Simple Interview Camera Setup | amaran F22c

Welcome back to the channel. We're at another dental practice. We are going to be setting up for some testimonial interviews. I have my camera in hand with my wide lens, which will be a 50mm lens. I have to figure out where I want to shoot in correlation to everything in the space.
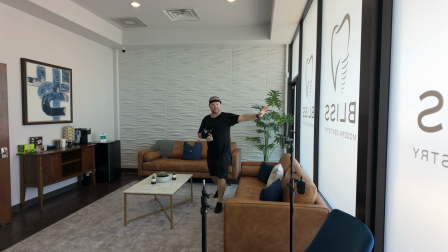16s
If we go over here, we have big windows. They actually have a nice frost to them, which is giving us some diffused light.
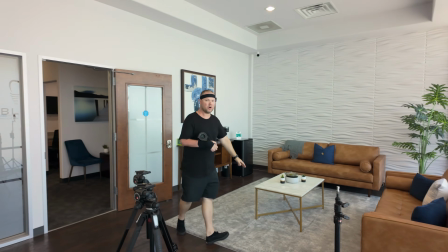24s
Over here, we have a wall, so we have that to play with.
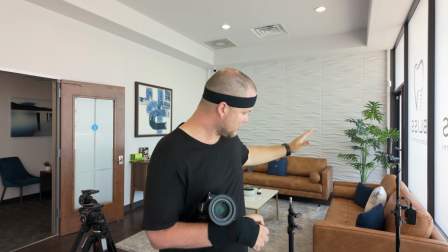28s
We are going to be setting up just a single light that's going on a stand, and we're gonna motivate with what we have here. What we need to decide on is what background we want. So do we wanna shoot straight flat into a wall? Do we wanna shoot into a corner? Which direction do we wanna shoot? And we have to be very cautious with the lighting outside. Luckily, the time of day it is right now, the sun is moving away from these windows and it's actually going behind us this direction. So it was here this morning going over our heads and landing over here at the end of the day. So we should have a constant look coming in unless we get overcast. So that's something to consider.
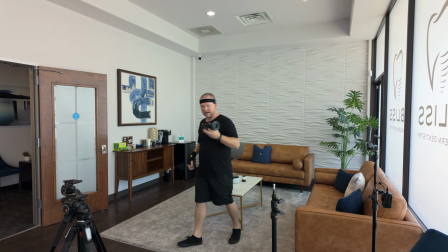68s
So right now I'm going to work this area with my camera and try to figure out framing and see what I like.
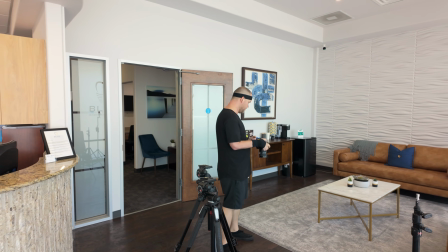75s
So usually I like to shoot into corners if all possible, giving us the most depth.
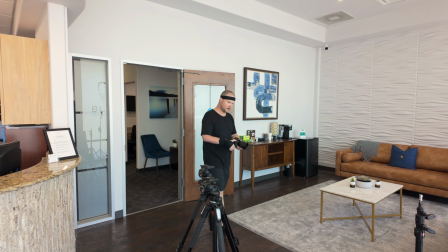81s
And I'm really liking what I have going on here. So what I'm going to do is I'm going to go ahead and fire up the camera here.
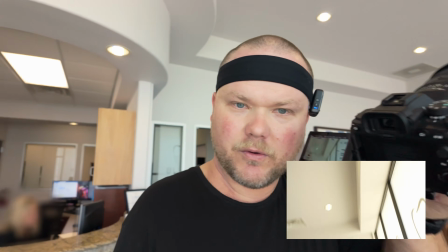89s
All right, let me get that going right here. And we're gonna show you what I'm looking at.
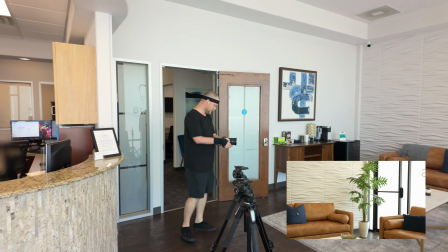94s
So right now, I really like this corner. We're getting a little bit of window,
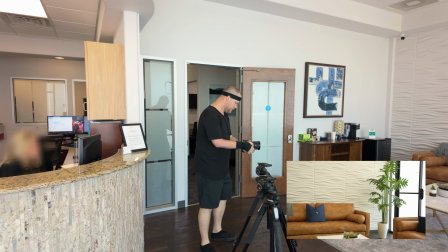100s
but I really like what we have going on here versus shooting towards a flat wall
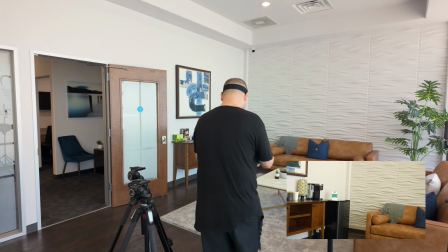106s
or shooting into this corner where there's a refrigerator.
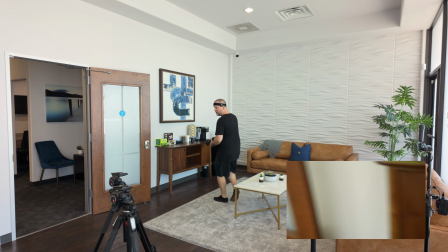110s
The reverse does not look as good either because it has a TV.
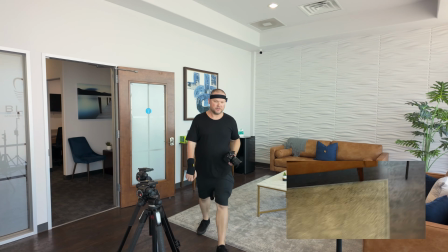116s
It just doesn't look as nice. So I'm really liking the direction of shooting into that nice corner.
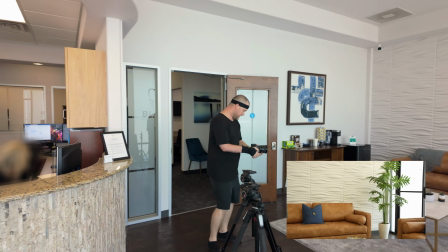122s
And we already have a plant there to kind of give us some texture.
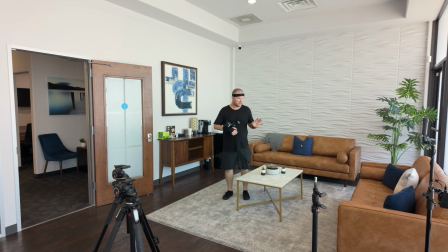127s
And I think we're gonna land the people kind of in this world facing towards the light as always and motivating that light with our source. So the next thing I'm going to do is set up my light and get that going. All right, so we have our two cameras here.
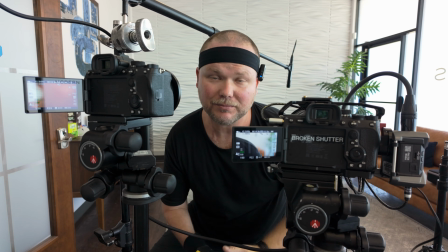142s
We have our wide and our tight. Our wide lens is going to be a 50mm f1.2 set to like an f2 something. And then we have an 85 f1.8. Both of them are Sony lenses.
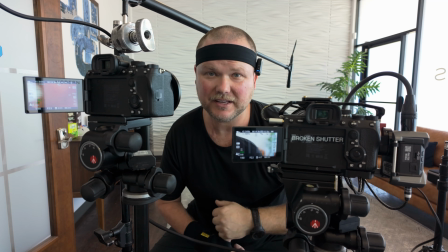155s
We have a G Master and a G lens here. This 85 is our tight and this 50 is our wide.
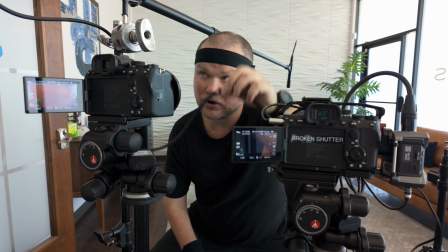163s
We have our XLR cable coming in from our boom over here.
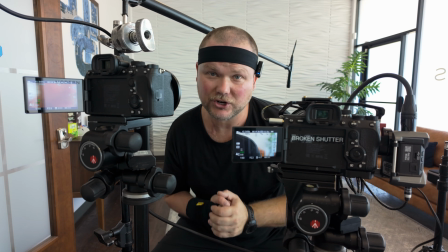167s
We have a Sennheiser MKH50 for our shotgun mic going into our Zoom F3 for audio,
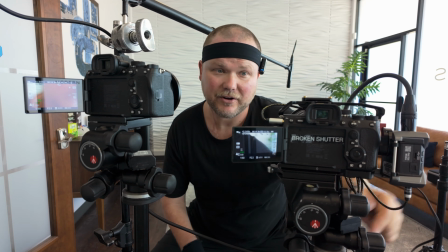174s
which is 32-bit flow audio, and that carries into the camera via an auxiliary cable.
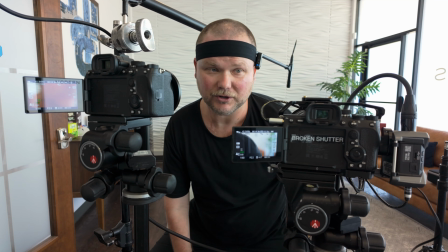180s
So we have a backup track, we have good clean audio into the recorder, and a safety track going into our wide.
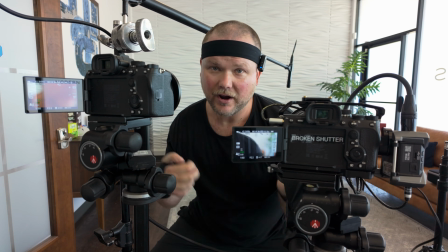186s
And then we just have regular scratch audio here, and we'll sync them up. No lavs.
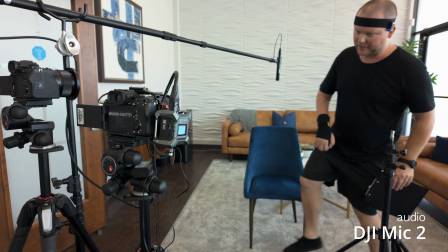191s
Person comes in for their testimonial, they sit down and they're ready to go. All right, so here is our interview setup.
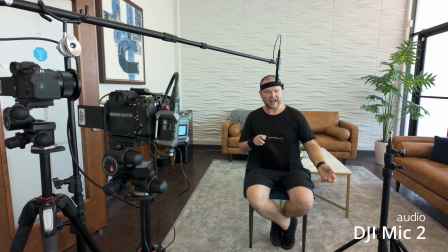199s
I can't spend too much time to perfect this. I have to just figure it out quickly, set it up, find a spot and make it work. We don't get to change locations or anything like that. So here's my little white piece of paper.
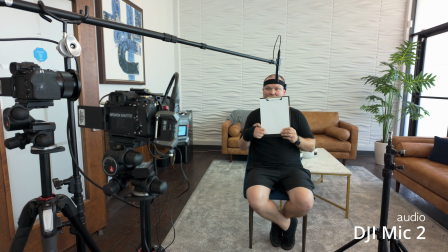212s
I'm in a dental office. It's easy to get a white piece of paper, check white balance. So we have it here.
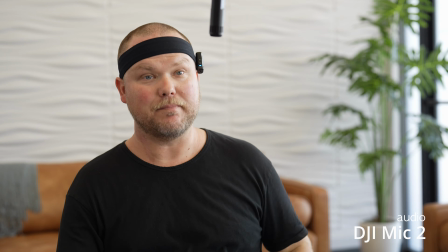217s
I could turn it this way, but one thing we are missing, our key light.
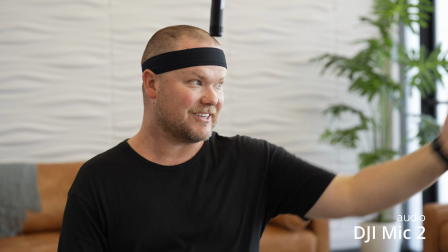221s
So even though this already looks good because we're kind of getting key from this giant soft source,
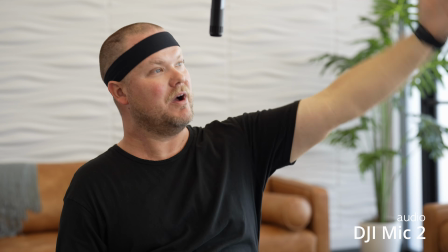227s
it's like having an 8x or a 12x coming in here and lighting up the subject.
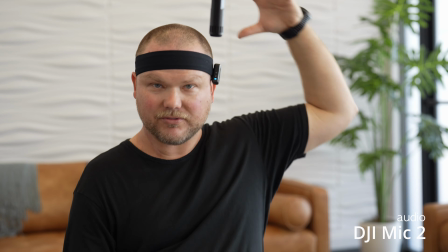232s
I still want to give a little bit of separation from the background because we are pretty even back there.
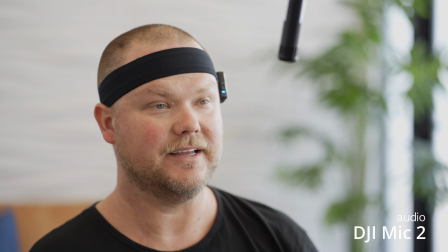237s
The microphone does need to get adjusted, but hey, it's nice and close to me right now, so we're getting really good audio.